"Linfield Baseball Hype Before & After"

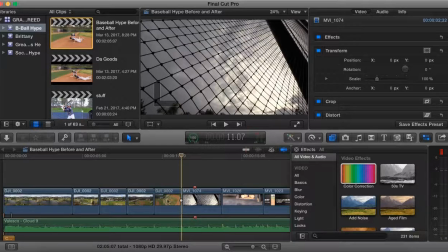Just right on beat to establish that we are no longer on the drone shot. We are making cinematic, wonderful shots. Then right on the beat once again, as you will hear in a second,
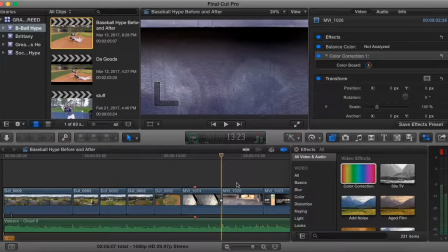right on the base hit, we have this glorious shot of the baseball that was made by Travis.
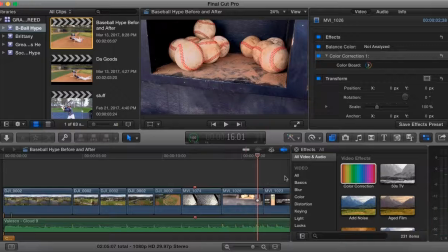It comes up and around, and it looks fantastic. This one I did a little bit of colorization, as you will see.
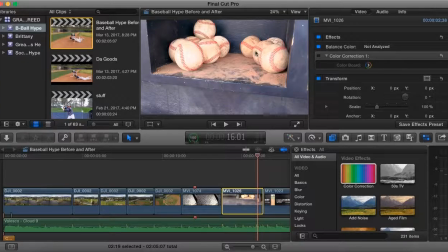It is really white, and the baseballs are like kind of blown out a little bit in the shadows, and yeah.
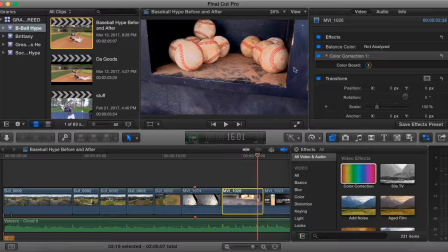So I did a little color correction to make the blue a little bit darker, and the baseball's not as bright. And so basically all I did was a standard colorization. I didn't make any mask or anything like that. I just had it on the entire thing. When we go to this little pinwheel, I didn't do any coloring.
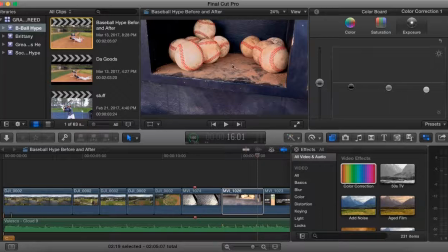All I did was exposure. All I did was make it a little bit down, and from that just exposure, it makes it look a lot more cinematic.
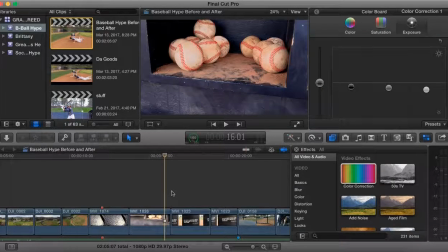And that's basically our entire job, is to make it look cinematic, look good, and make the baseball players look really good.
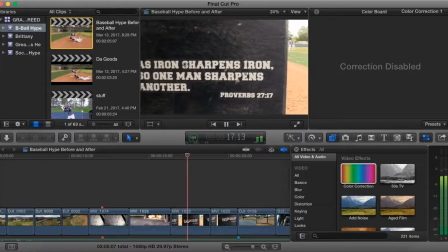That's our only job. And so for this next shot, we had this glorious shot of it coming down to as iron sharpens iron, so as one man sharpens another.
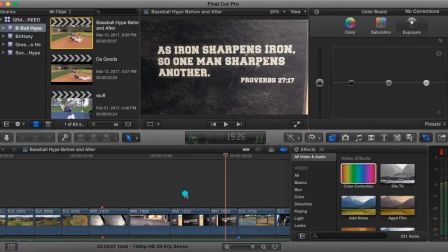Proverbs 27:17. This was a fantastic shot made by Travis.
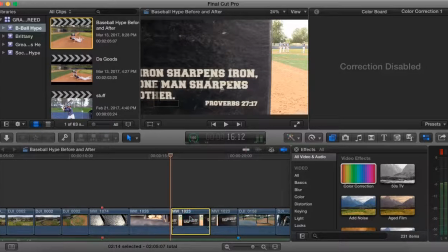It looked amazing, and actually the speed that I had to slow this down for is at 18%. That is really, really slow. And this was only filmed at 60 frames.
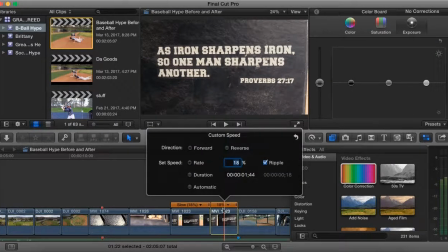And then this one had to go even slower to make it a little bit longer. This one is only 18. Psych, I lied to you.
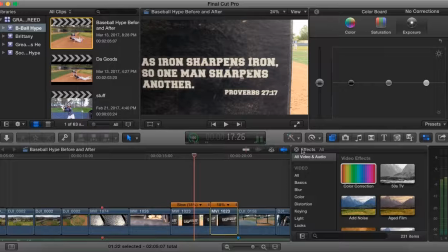It's only 18, but I had to slow it down a lot. It has optical flow on it to to make it look better.
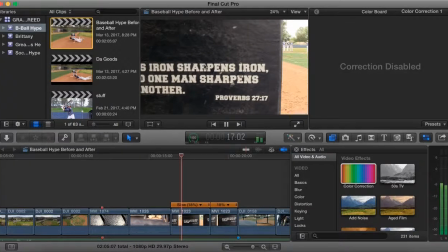It just makes it look a lot better and a lot smoother. This is not all jaggedy and looks really good.
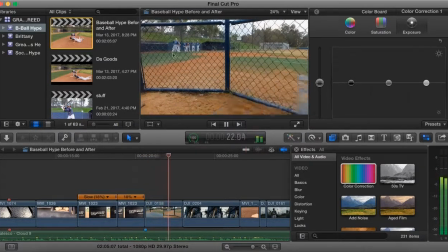Moving on, all we have is this basic bench shot. It just goes across the bench, and then it's slow motion, about, I want to say 60 frames.
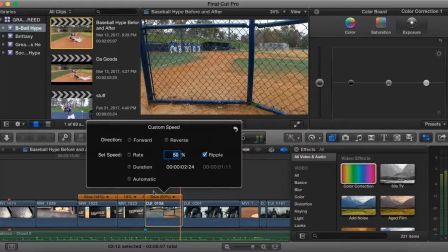Let me check. Yeah, 60 frames. And it's just slowed down, about half speed.
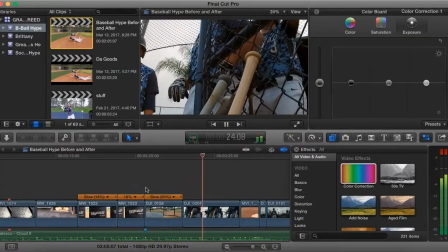And then we go to this glorious shot of it going around the bats, and then we have Taylor York, which is that baseball player who you will see many times within the video, which I tried to fix,
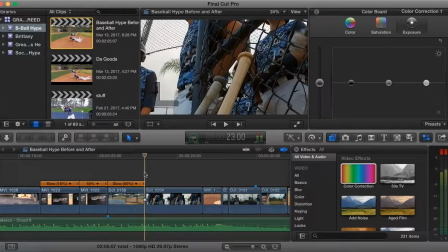but, well, we just had a lot of footage of him, and so we had it. We had this glorious shot.
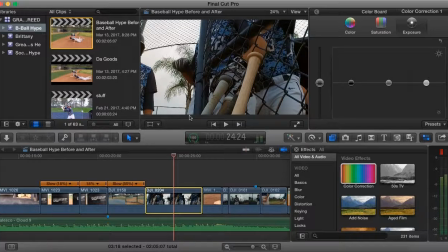Slow motion, that is 120 frames, 120. Shot from an Osmo 1080p, looks really good. Now the rest of this shot we won't see until he catches, what's his name?
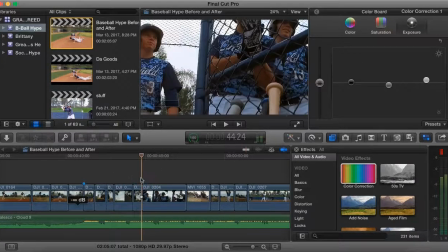Alex catches the ball, and then we have the rest of the shot going up from the bats to him clapping.
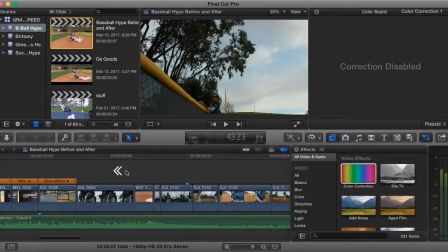It just establishes that was a good play, because it was. Even though it took me like 10 tries to film because I was an idiot.
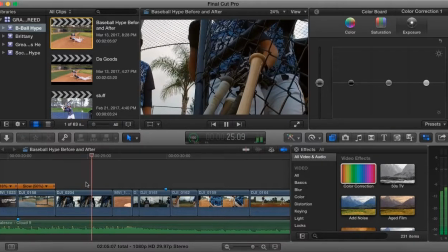So, from this baseball bat coming on down, we then have it go right on the beat,
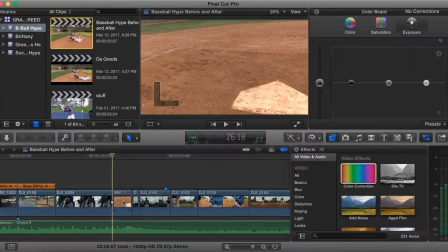that little tss, we have it go to the base to establish just a quick shot of the home plate that,
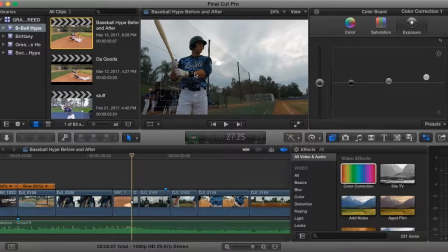in fact, this Luke Scranton is at the base, even though batters,
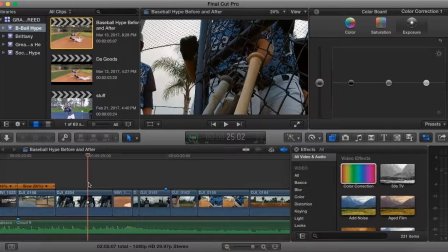typically at the base, typically, always, just established that he is at the home plate.
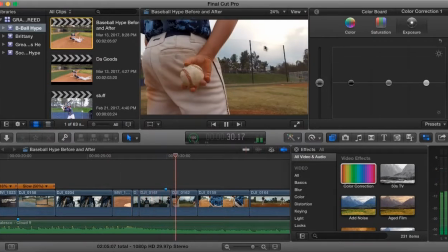He swings his bat right on the beat, Oh, that's what this little marker is.
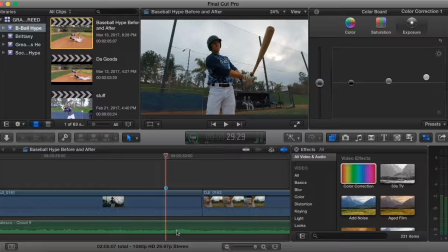That is to signify that little bump is a beat, which I need to hit with him swinging the bat, as you can see.
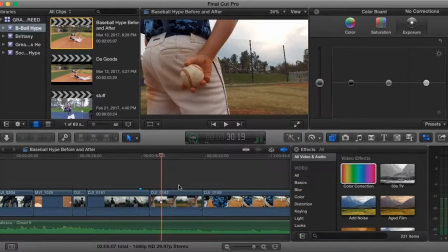Then a little bit past the beat, we have it switched to the classic pitcher. What do you call waddling the ball? Waddle. Waddling the ball.
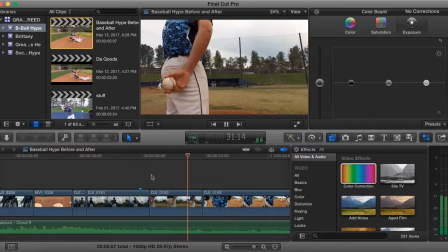And so then we have a quick shot of that. It was a little quick, but you can see the batter in the background with the ball. It was pretty good, super quick, but hopefully that you got that was the pitcher.
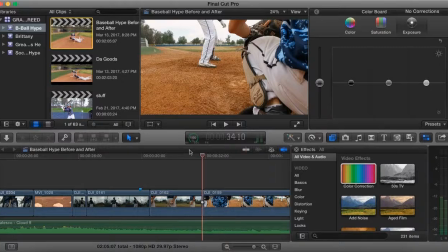Then we go to this glorious shot that is slowed down by just a tad, like barely anything.
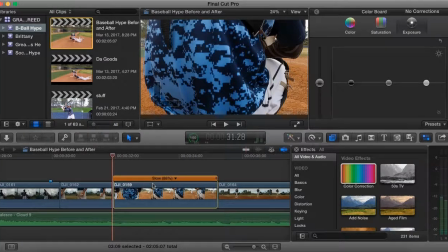Just so you can gander across this wonderful shot.
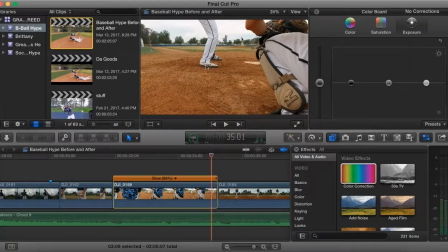It just goes down, and you have the classic baseball, like dig in or whatever.
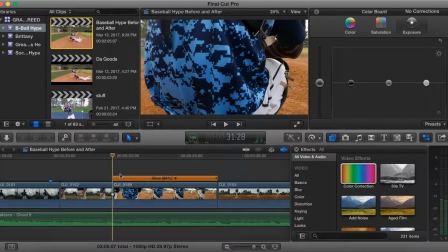All the baseball players that said that it was really stupid, but it just helps the film.
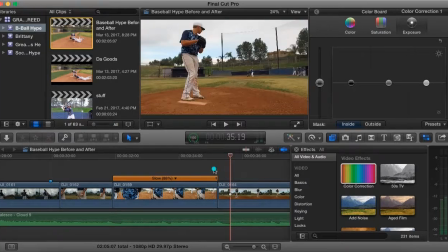Then right on the beat, we have go to the pitcher, who's gonna pitch to the batter.
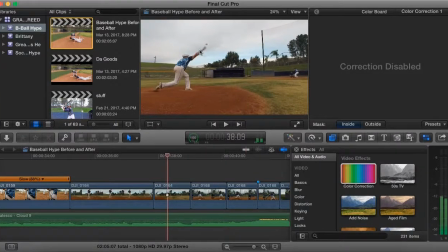Really good. I had to slow it down quite a bit, and as you can see, his arm kind of morphs into like 3 arms at once. I had to slow this down. This was shot at 120 frames. I know it may be a lot in the points of camera-wise,
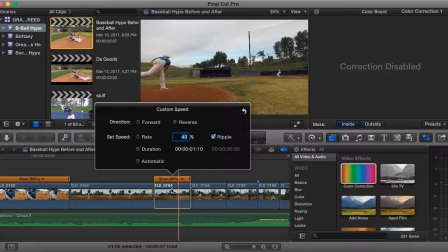because most cameras only have 60, but I had to slow this down quite a bit.
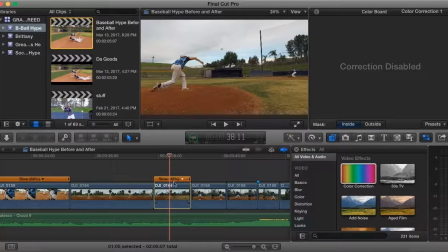This is a little bit less. I'm not quite sure exactly. I had to slow this down quite a bit. 43%.
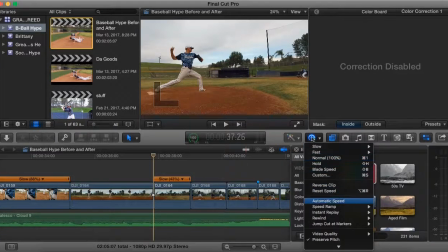It's a good amount, but it would be really choppy. But again, I put on optical flow, as you can see.
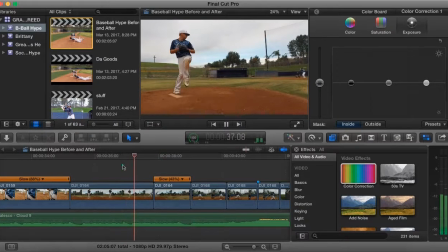Looks really good. If you're not looking too detailed, just slow it down, and then right on the beat.
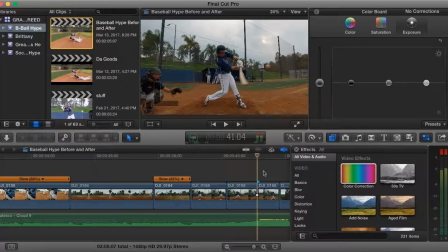Ooh, right on that base, he hits the ball. Ooh. It looks really good.
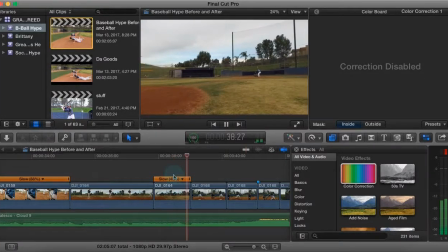We have this glorious shot of the pitch coming in, and slow motion of him boom,
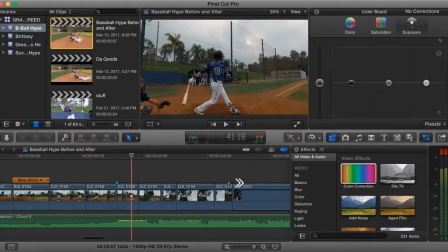hitting it, and then to transition from him hitting it to an outfielder on the same team, we have him,
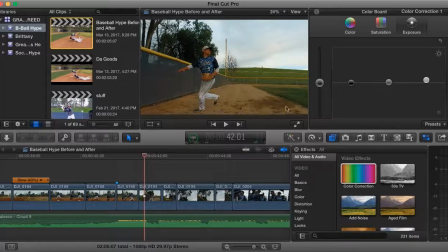and as you can see, we've done this over and over because that's where he stood, and he went up, and caught the ball.
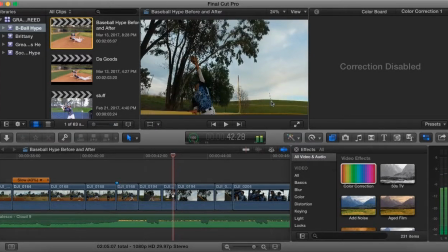I know it was kind of hard to see, but the ball is right there.
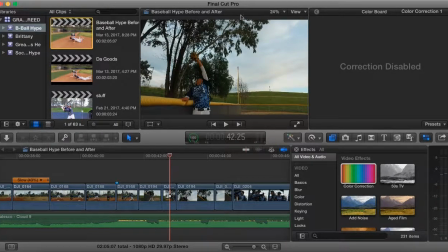Oh, yeah, right there. Then it goes out of frame. It's really hard to see. There's the ball. That's like the only point that you can see it, but it's okay. We have the ball.
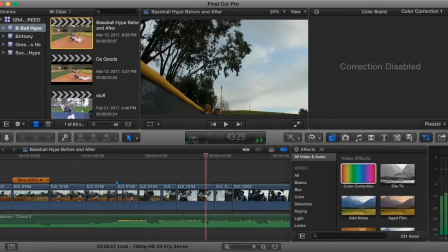It was a little hard to see, but it's okay because we all got what he was doing. But then after that, we can clearly see that he throws it back.
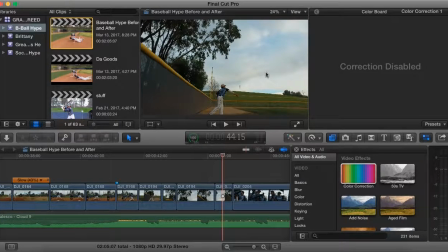Then to show off the skill,
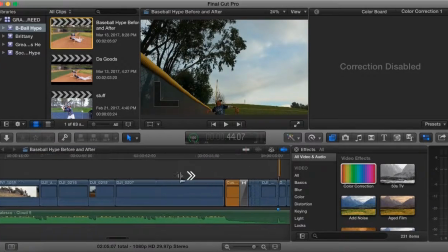but not when we really want all the good stuff to happen right as the beat drops, which is over here.
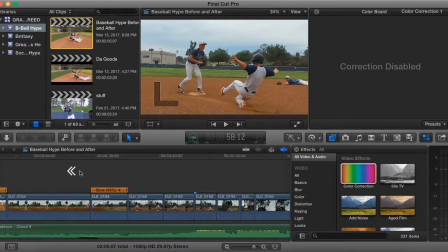So I wanted to have just some of the stuff that kind of flows together.
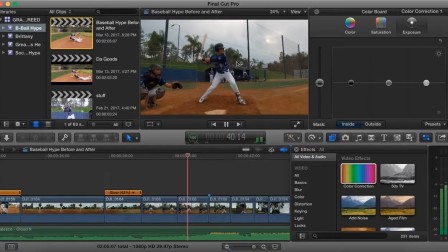Like, as soon as you hit the ball, it kind of goes out in the outfield, so it makes sense that he would get it here.
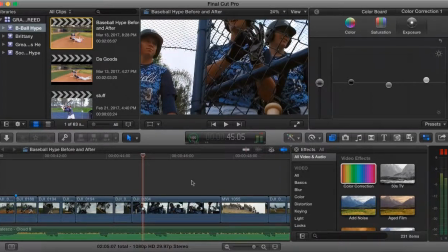And then to not really waste time, but I didn't want to have all the good plays at one point especially when the beat doesn't drop.
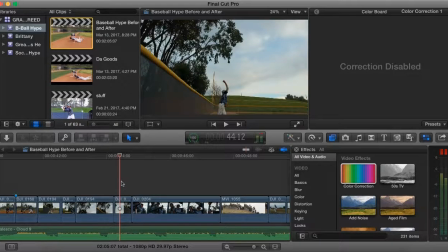So we had this shot of York Dog, or Taylor York, clapping, because that was a good play.
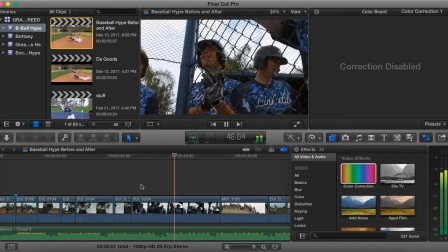I just want to emphasize that was a good play, and the players think it was.
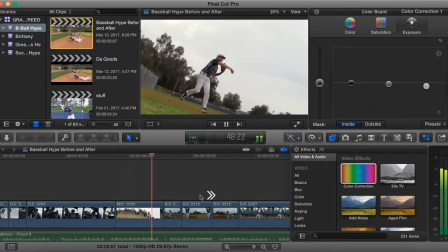Then we had this shot of him just throwing it real quick over, just to fill up the time kind of thing.
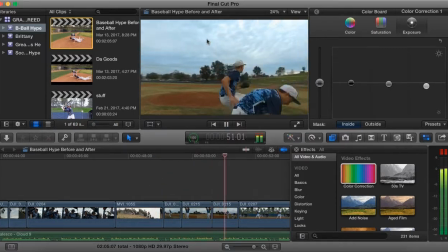And then we have this amazing shot of them going up, and then it speeds up. Then we have this glorious shot.
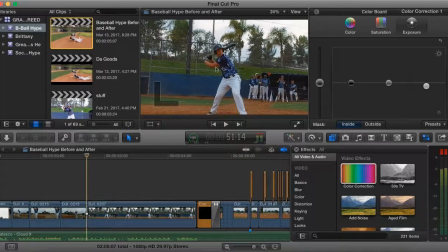His swing, Taylor York, again, he's going to be in this video quite a few times, had this really good shot of him hitting the ball. It was like a perfect swing. Now, some of the baseball players said that it was clearly visible that it could be lobbed, but it's okay, because I don't know anything of it.
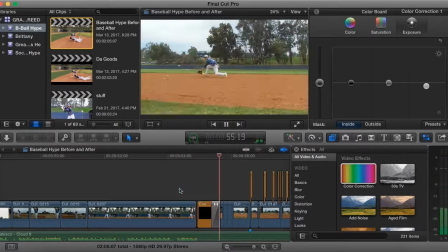Then right on the beat, it drops. Beautiful. Then it fades in with this nice little fader kind of thing right here.
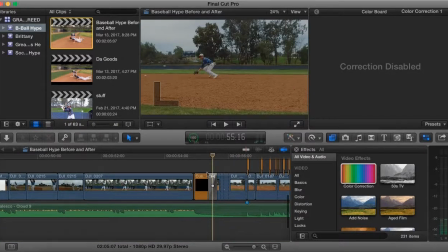It's just a regular fade.
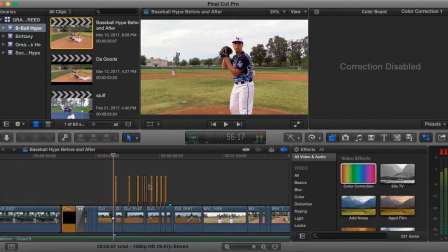Ooh. And then right on each little beat, each little spike is a beat.
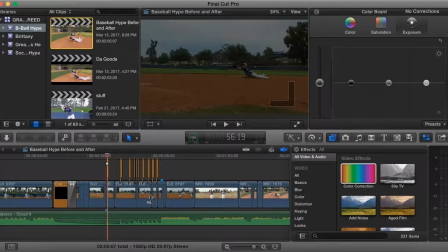It has a black. Now for this I originally had completely black, but what I found out is that it's better at 84 about opacity.
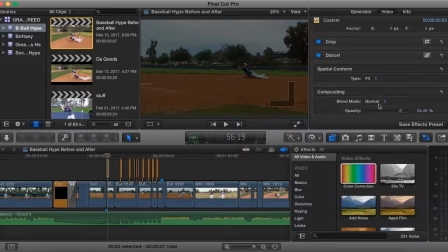Best was at 84 opacity, which looked pretty good. If it was a little bit less, then it would like kind of give you a seizure kind of thing.
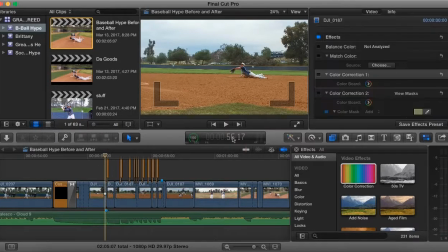But if it was completely black, it would kind of disorient you. So you really want to help your viewer.